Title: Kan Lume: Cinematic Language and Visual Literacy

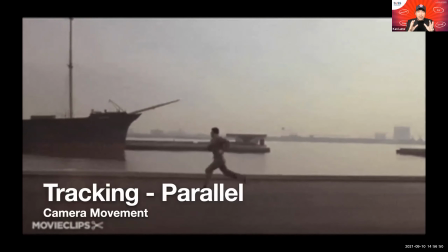This is really powerful to communicate to the audience the
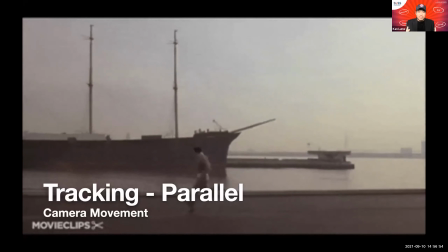sense of what the character is going through when you want to match the energy.
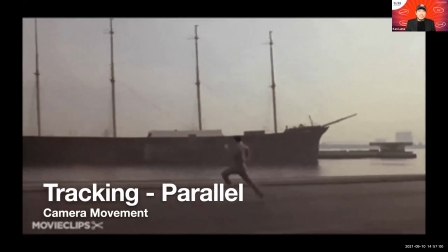Now, it doesn't just have to be some frantic running. You can have two characters, which I've seen quite often,
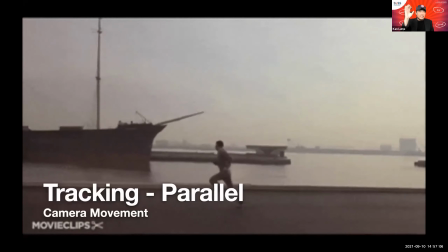walking along a beach, and they're strolling and there's sunset in the background, and it's a romantic moment.
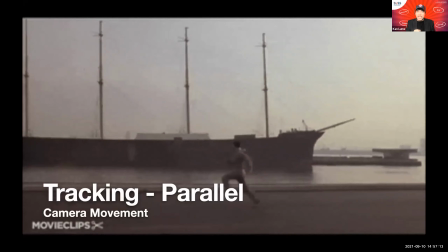And the camera is tracking parallel with this couple strolling along the beach, and you match the romantic energy as well.
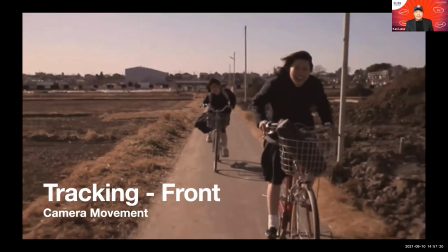What happens if you track from the front?
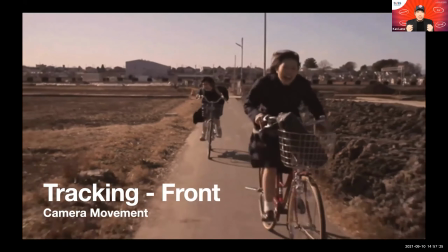You don't just match the energy because you get to see the face, the eyes of the character.
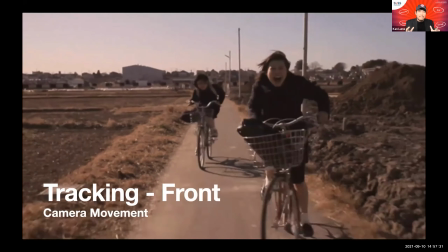You emphasize the energy. As you can see here, you can see the delight in her face.
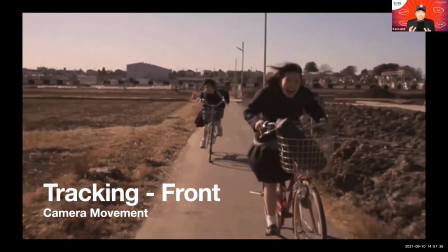And so what you're communicating here is not just what she's doing, but the exhilaration with which she's doing it.
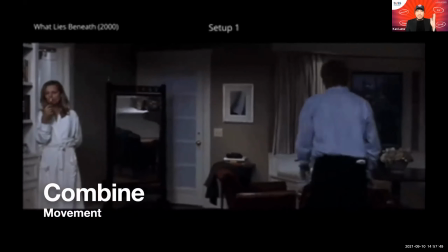And then when it comes to the most popular kind of cinema in the world, the monopoly,
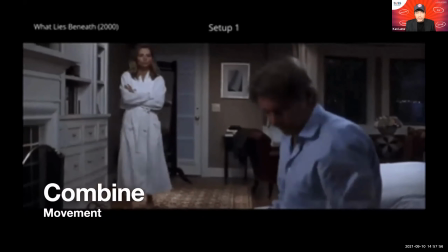as we always say, Hollywood films, they are so good in combining all the movements together.
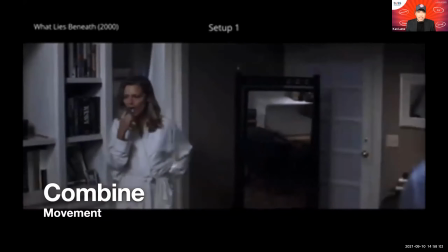Look at this scene. We start off with the male character being in the foreground.
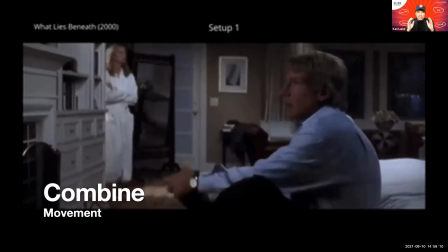He's in the close-up. He is the dominant position. And in this scene, it's just one shot, combining character movement and camera movement.
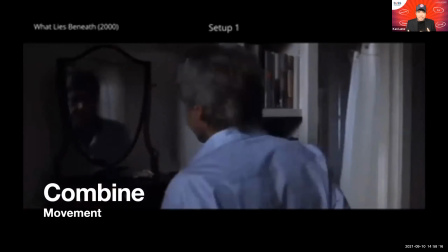There is a power shift between these two characters.
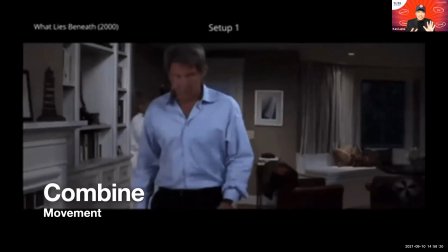So we start out with him at the mirror, and as he begins to lose his power, the camera tracks backwards.
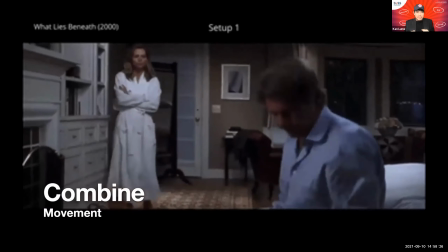One of the secondary characters at first, she leaves off screen.
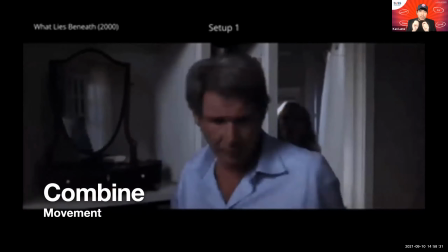She walks back in just at the moment in the dialogue where the power is shifting back to her.
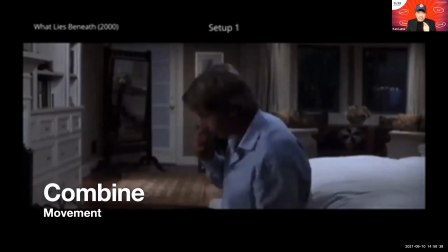And you will see towards the end, after she sits down, her face is now facing the camera.
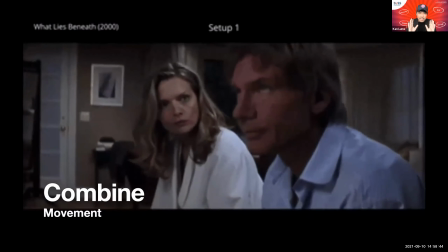She's now in the dominant position, and the camera starts to track in. And the power shifts at that moment.
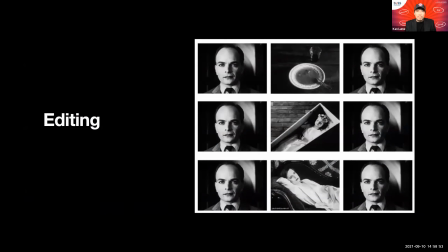How elegant. Now, there is one more component that is unique to cinema, and that is editing. And editing can communicate wonders as well. All film students know about this. This is the
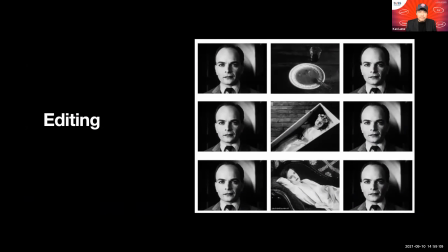Kuleshov Effect by a Soviet filmmaker, film professor by the name of Lev Kuleshov. In the 1920s, he shot this series of film to demonstrate the power of editing,
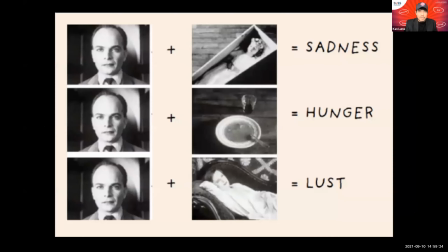and specifically of juxtaposition. So if you look at this, he had his friend, an actor, look blankly into the frame, into the screen, right?
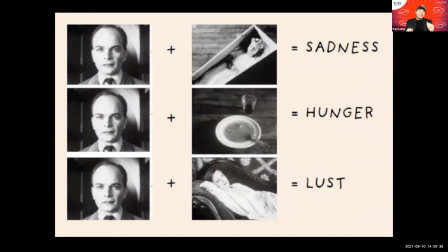So you have the blank face. And then Kuleshov proved that even though the image of the actor looking straight at the screen is the same, if he were to juxtapose a different image next to it, the implication, the suggestion to the audience is completely different.
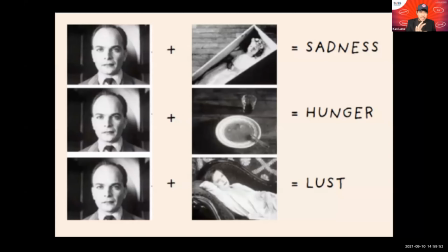So the first image up there, a man looking, juxtaposed with a girl in a coffin, would communicate a sense of sadness without any words.
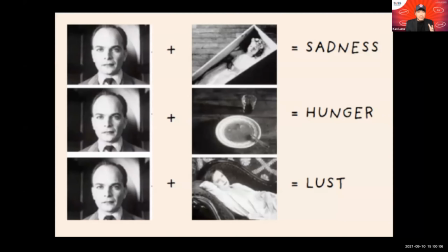That implication is there. The same image of a person looking at the camera You juxtapose it with a bowl of soup, and the implication there would be hunger, completely different meaning. And likewise, the final one would be a lady on a sofa, and the implication there would be lust.
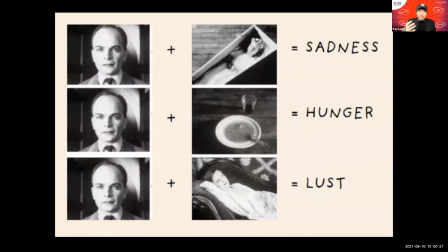And this is the power of juxtaposition, how it can communicate through editing without text and without words.
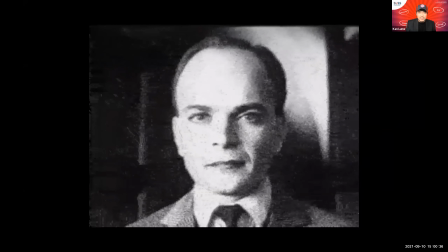This is the actual footage of Lev Kuleshov for his Kuleshov Effect.
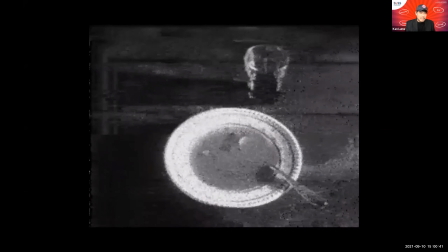Just have a look as I leave it on repeat for a moment.